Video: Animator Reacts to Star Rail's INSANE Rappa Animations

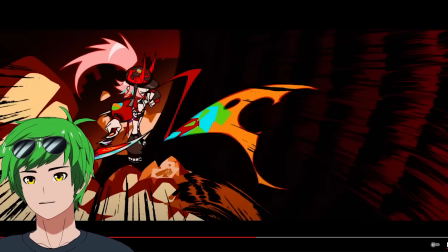(8:15)
How they're just like pushing it towards camera to make it more dynamic and build anticipation and build the perspective.
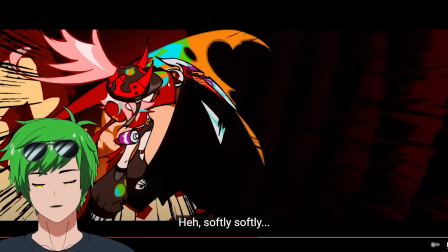(8:20)
See how it's coming in towards her as well? And just making these gorgeous, gorgeous shapes. Dude, this shot is so good.
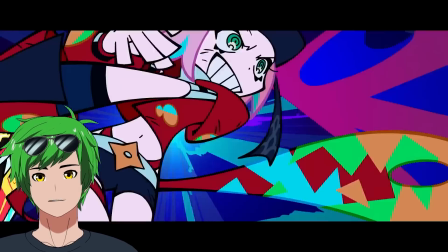(8:25)
It's another one of those treadmill shots. Beautiful poses, anticipation, really, really well done. This was cool.
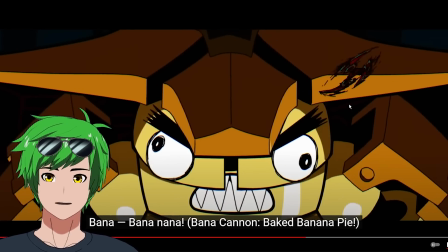(8:30)
They did everything they needed to make this pay off really well. And then, bink. This was an intentional choice, and I think it did really, really well to convey a shift in the mood and raise the stakes a little bit.
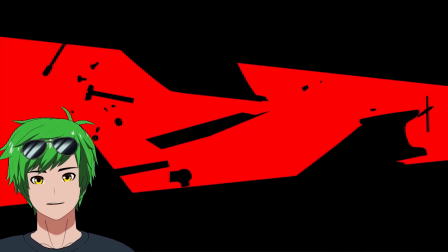(8:39)
It was good. That just feels like an absolutely gorgeous animation. I want this to be her ultimate in the actual game.
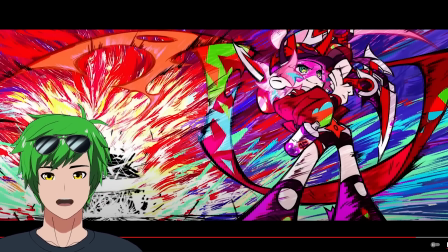(8:44)
The ability to just randomly hyper paint one frame, it's just such a cool style, dude. It fits so well with everything else. Okay, now let's watch Rappa's 3D animation. Apparently, it's a music video by Riol, whom I love.
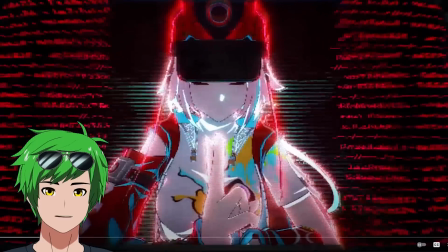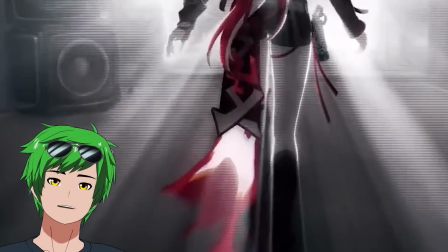(9:00)
Dude, I don't know if I'm ready for this. I didn't realize her scarf actually has just fire on it. It's not fire, it's paint. Well, there you go. Her scarf is on paint. That's so cute.
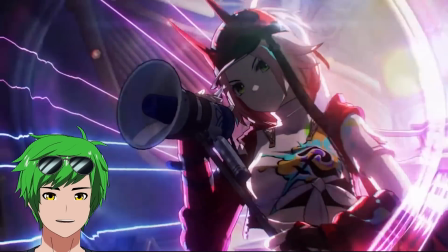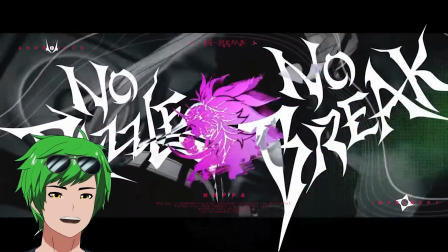(9:20)
That's pretty cool.
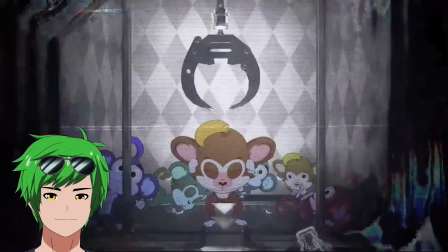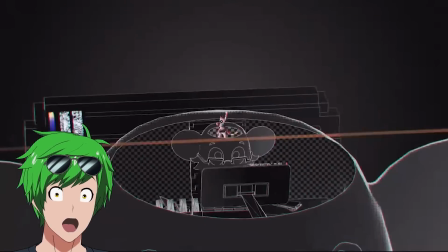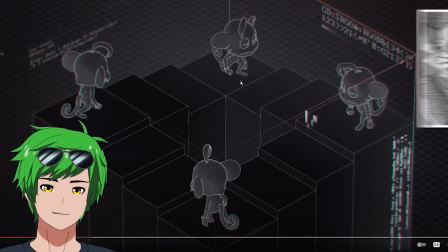(9:32)
It's an extra staircase, guys. Wait a minute. Wait, this is a normal staircase. Wait a minute.
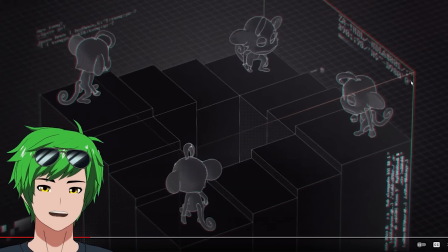(9:37)
Honestly, I shouldn't be surprised because extra staircases can't really be conveyed in 3D, and they had parallax here.
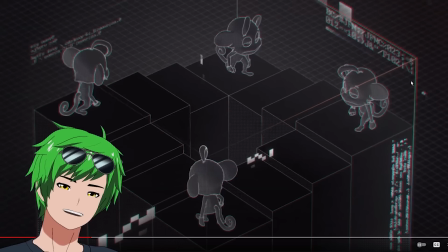(9:43)
But I thought it was an extra staircase, dude. It's not. It's the optical illusion of an optical illusion. Isn't that crazy?
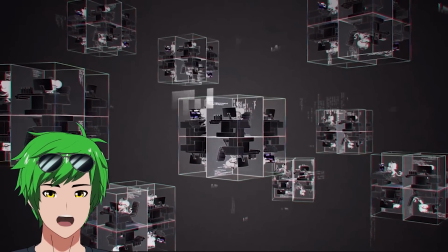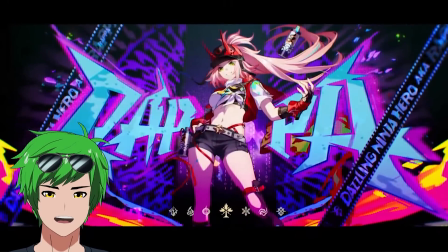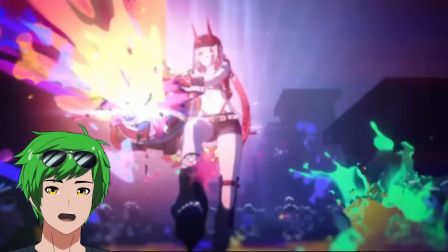(10:05)
Is that KDA? Yo, that was a KDA reference for sure. That's gotta be.
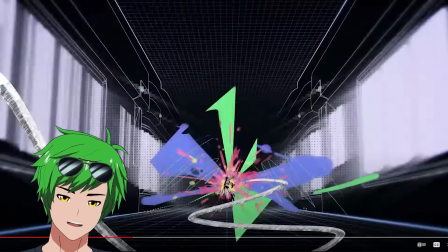(10:13)
This is straight up a KDA reference. Dude, I mean, she's so Akali coded. Wait, she has a machine gun?
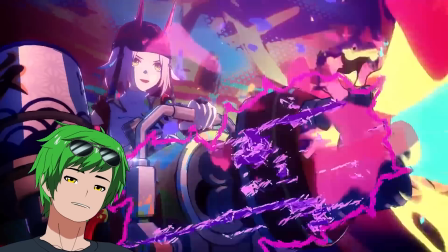(10:18)
Is that her weapon? It's a Splatoon reference? Okay, interesting. Real quick, this particular weight here could be a little better.
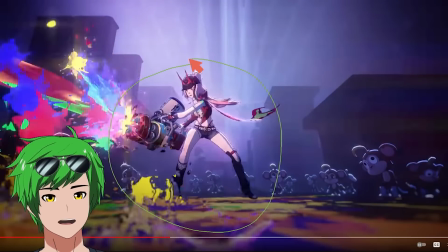(10:24)
The gun doesn't feel very heavy. Notice how she's like standing in a pretty balanced pose here, but she has a giant gun. And this is because you want the center of gravity to include the mass of the gun rather than ignoring it.
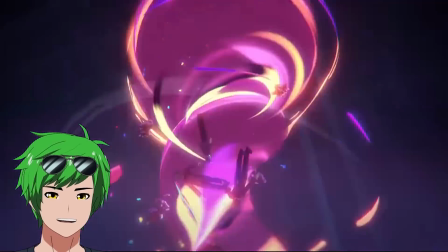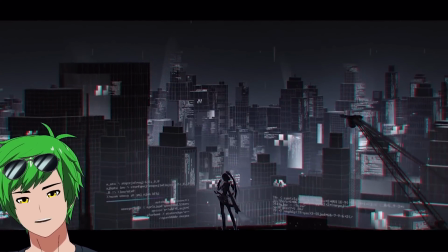(10:45)
This is so like Vocaloid coded, like so many music videos have that like live 2D kind of puppet animation thing.
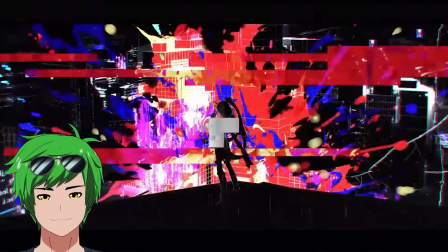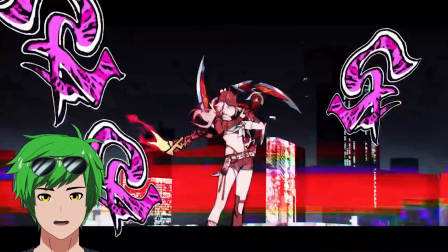(11:00)
Whoa.
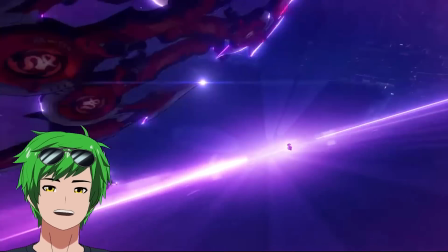(11:03)
Dude, her scarf is so cool. Is that Spider-Verse? What the hell? She's surfing down a building?
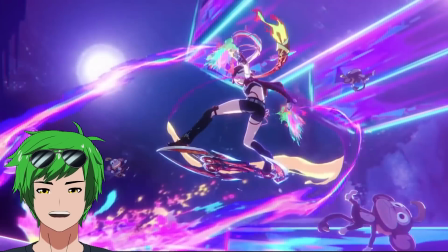(11:12)
Oh my god. Wait. Bro, that's so cool.
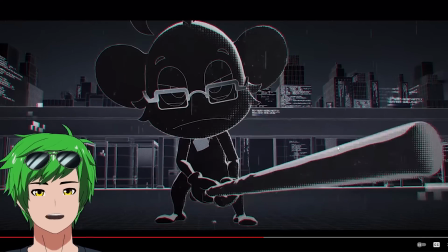(11:19)
This is interesting because this is like immediately we're already getting like the Spider-Verse look with the comic book Ben-Day dots.
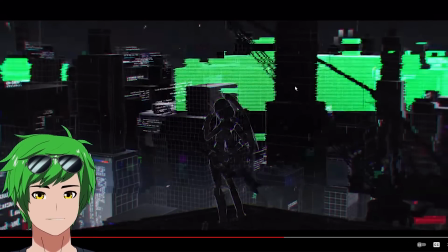(11:26)
And then this is basically directly a Spider-Verse reference. Then they do this Spider-Verse ass shot.
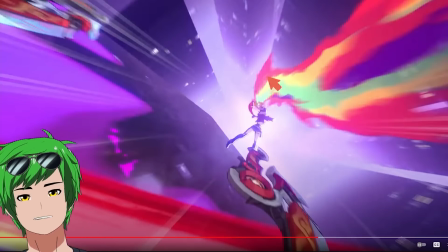(11:30)
This looks great. This is so good. I mean, just look at the perspective on this. I love this shot so much.
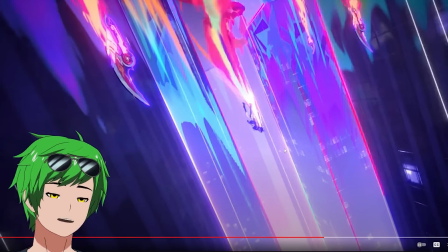(11:35)
Look at this Spider-Verse shot. The colors are gorgeous. This is her ultimate. This plays in the game every time you ult.
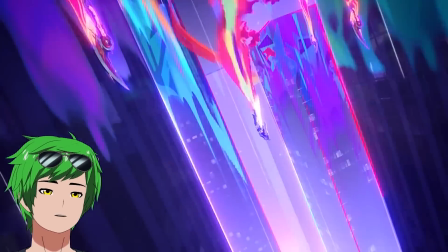(11:41)
No way. That's so cool, dude. Oh, that's such a gorgeous shot for an ultimate. Wow, I would not have expected that.
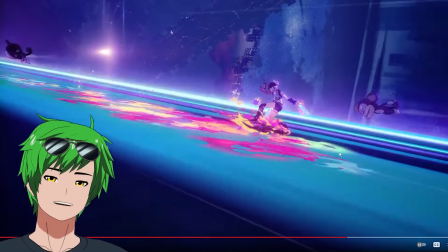(11:48)
And then this feels like, you know, now that you mention it, this feels like a Sonic reference. This just feels like City Escape.
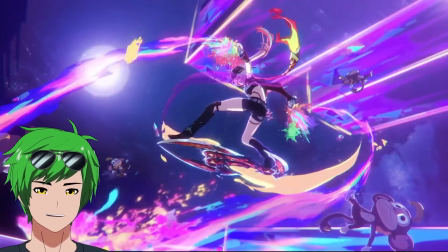(11:52)
City Escape or Crimson Alpine. That's so cool, dude. This is such a great shot. I mean, look at the arcs here.
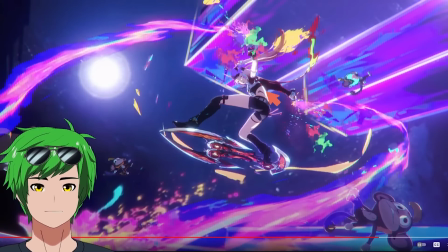(11:58)
Look at that. And then the spitting of that. This is a great composition. Look how strong the pose is. Each limb reads on its own. Like, really, really well done there. And you got the shuriken here that's being used as a skateboard.
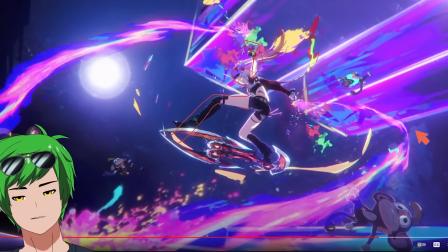(12:09)
I mean, snowboard or whatever it is.
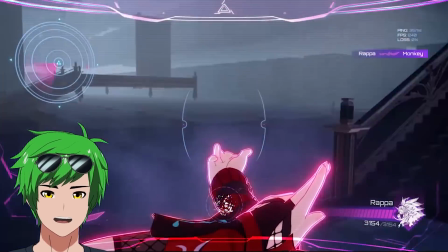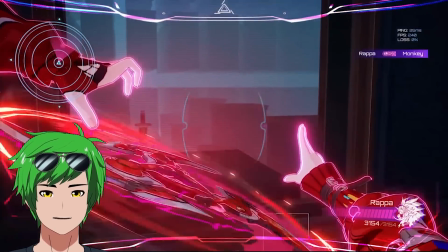(12:17)
Dude, just make an FPS game. Come on. Oh my god.
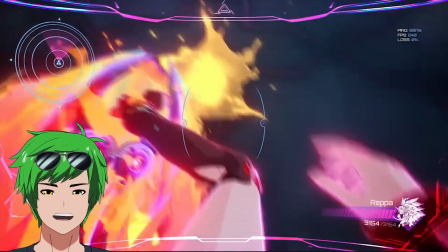(12:23)
Oh my god.